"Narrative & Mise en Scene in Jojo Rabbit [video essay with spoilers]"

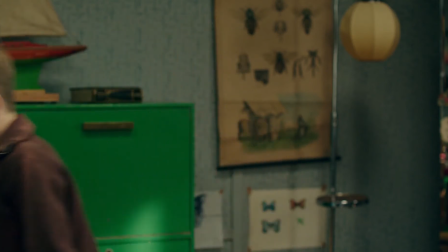[4:09]
If we look at this film using the conventional three-act structure as identified by Todorov, we can break it down like this.
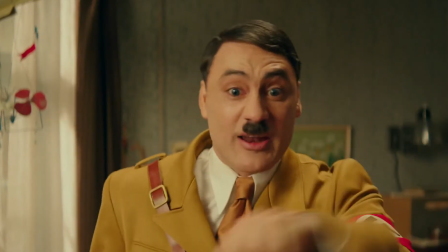[4:16]
The first few scenes of the film introduce us to Jojo's normal world through exposition provided in not only the dialogue,
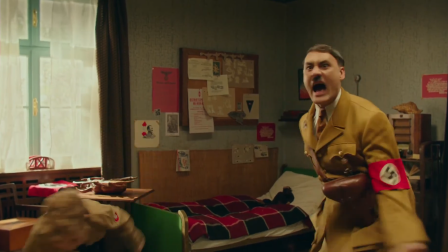[4:25]
but through the mise-en-scène as well. The costumes and environment tell us when and where we are.
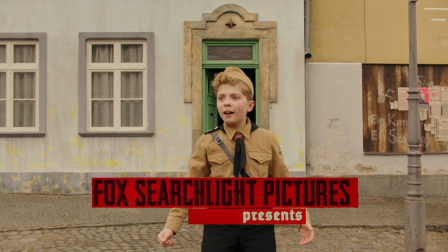[4:31]
Jojo's costume indicates how thoroughly he believes in the ideology of the Nazi Party.
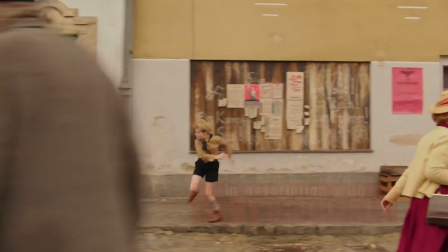[4:36]
His imaginary friend also indicates to us that perhaps Jojo is a little unstable.
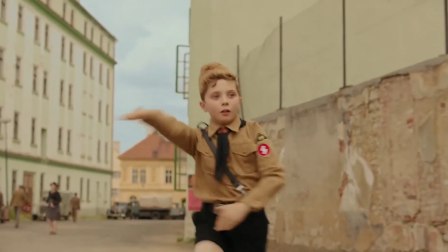[4:42]
Later we realise that this is partly because his father is missing from his life, and he's replaced that with a firm belief in the Nazi ideology.
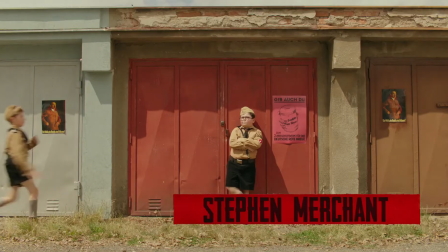[4:51]
This is what Todorov calls the equilibrium. There is order to Jojo's life.
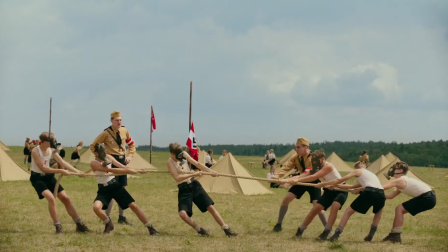[4:56]
We have rising action in the scenes at the training camp where Jojo has his life-changing accident,
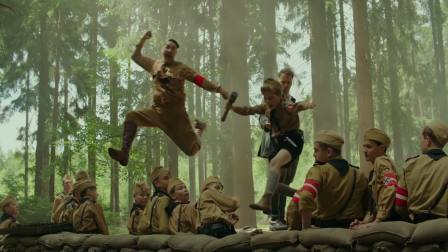[5:03]
which to a large degree was Hitler's fault, both the imaginary one and the real one, if you think about it.
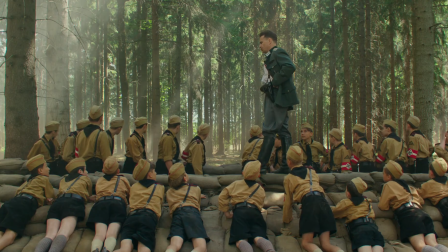[5:09]
You could say that this explosion is Todorov's disruption, although I would say it comes later when Jojo discovers Elsa.
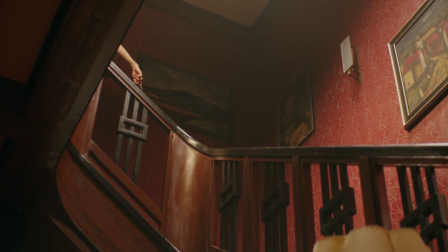[5:17]
This is a disruption to Jojo's belief system. Here is a Jew who does not conform to the gross caricatures that he has been made to believe.
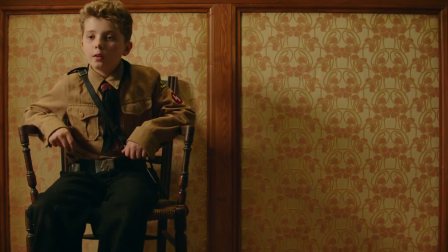[5:26]
It is here that he begins to question what is going on around him as he learns more and more about her and develops confusing feelings towards her.
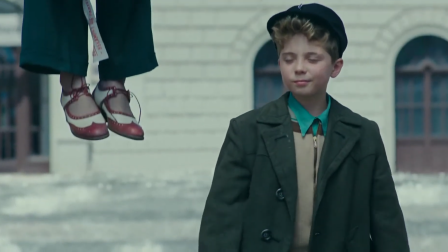[5:35]
The film hurtles towards a conclusion as the war is nearing its end.
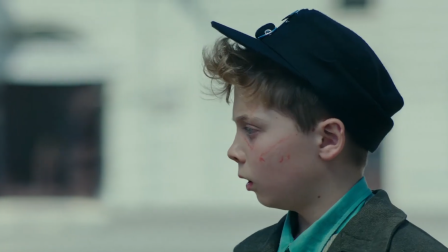[5:40]
Jojo loses his mother, the only family he had left, and he gradually comes to the realization that Elsa is his family now.
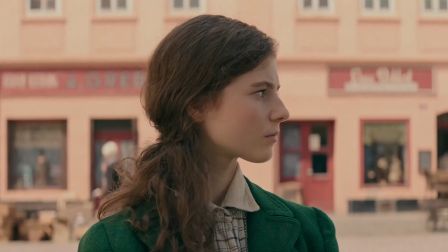[5:47]
This is his new equilibrium.
What do we do now?
He has a new life ahead of him, a new normal, with Elsa as his new family,
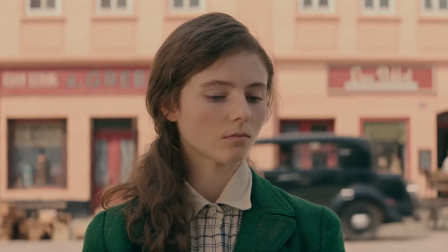[5:56]
stripped as he is of the Nazi ideology and the uniform, which was literally taken away from him by his protector,
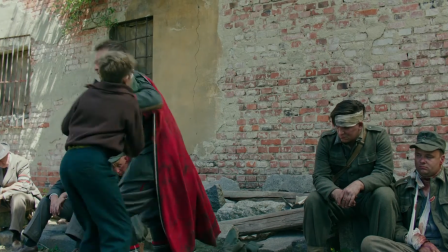[6:04]
Captain Klenzendorf, and he is now ready to face a new, better, more hopeful future.
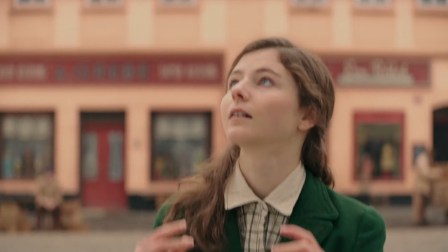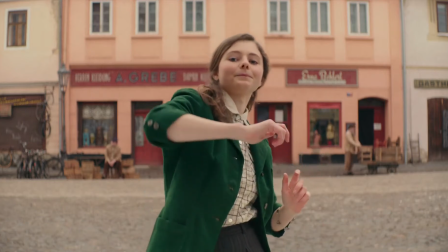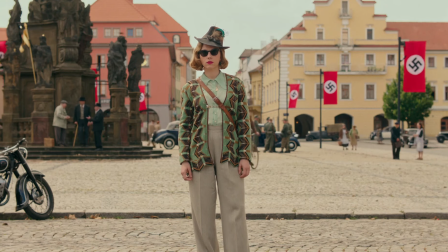[6:22]
As I mentioned already, the mise-en-scène also plays a large part in telling us about the characters and the story.
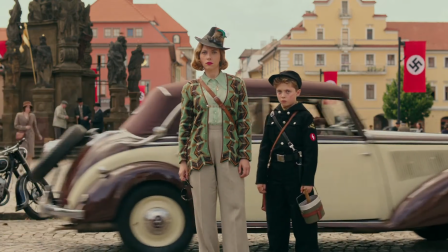[6:29]
Mise-en-scène is just as much a part of the way the narrative is communicated as the dialogue, sometimes more so.
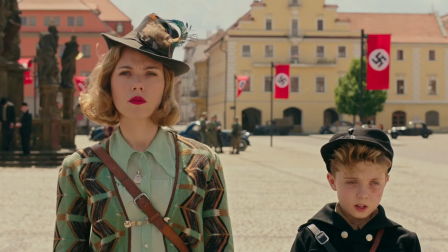[6:35]
Let's have a look at some of the costumes here to see how this works. If we start with Jojo himself, at the beginning of the film he's wearing his uniform,
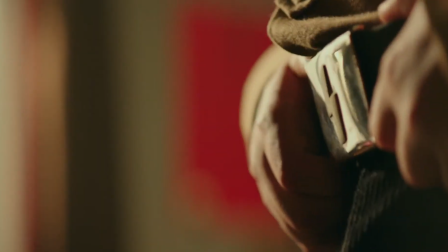[6:44]
given to him as a member of the Jungvolk, a Nazi organisation for preteens.
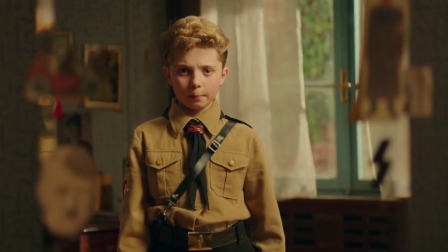[6:49]
It is clean, pressed and pristine. He wears it proudly, and it tells us straight away what kind of young boy Jojo is.
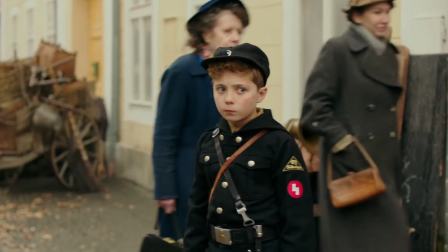[6:58]
He is committed to the organisation and everything he stands for.
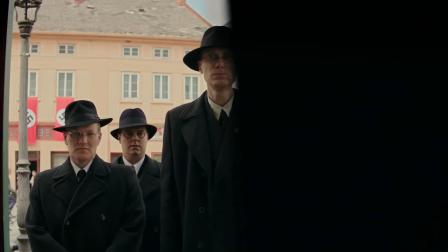[7:02]
The uniform is dark, and we see black used in the clothing of other Nazis that Jojo has to interact with.
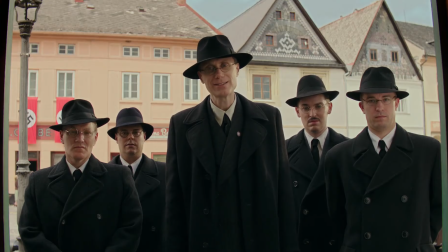[7:09]
This can represent the lack of happiness in their lives, which are dark, soulless and joyless.
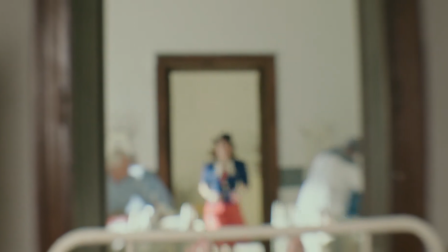[7:15]
A contrast to this is the clothing of Jojo's mother. Just look at her choices.
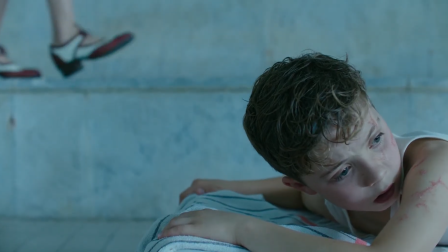[7:20]
They are colourful and flamboyant. Her shoes in particular are a recurring motif, symbolic of her rebellious nature.
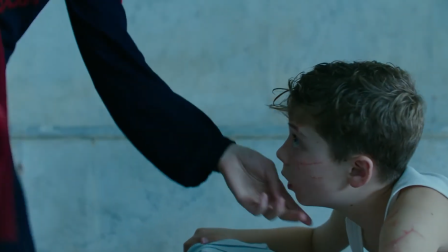[7:28]
She is not going to submit to the Nazi ideology, although we do not learn just how committed she is to the resistance movement until her death,
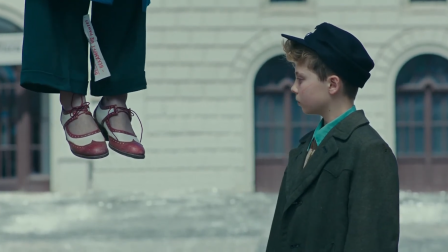[7:36]
and her clothes told us all along that she was a rebel. Similarly, take a look at Captain Klenzendorf.
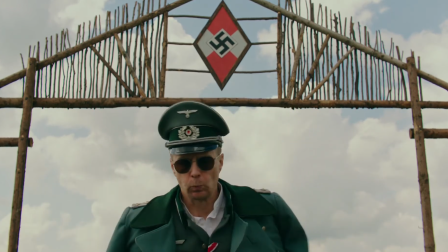[7:45]
Unlike Jojo, he has clearly fallen out of love with the Nazi regime,
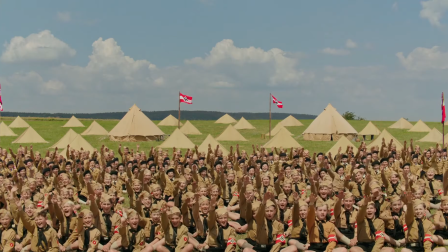[7:50]
and is someone who is just stuck there, like a character in The Office. Look at how he wears his uniform.
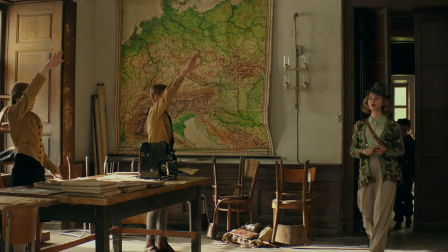[7:58]
It is shabby, open, and he looks increasingly dishevelled.
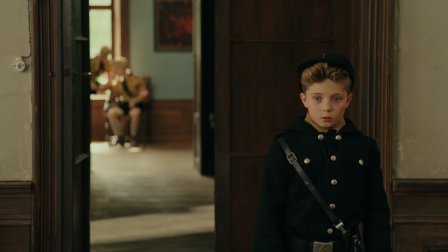[8:03]
Like Jojo's mother, Klenzendorf also has a secret which cannot be admitted, as it would result in his imprisonment and death.
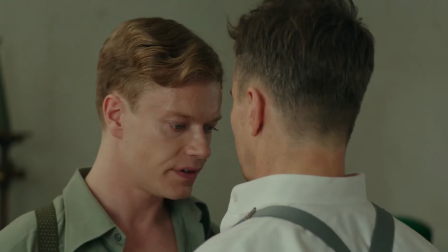[8:11]
The love between him and his subordinate Finkel.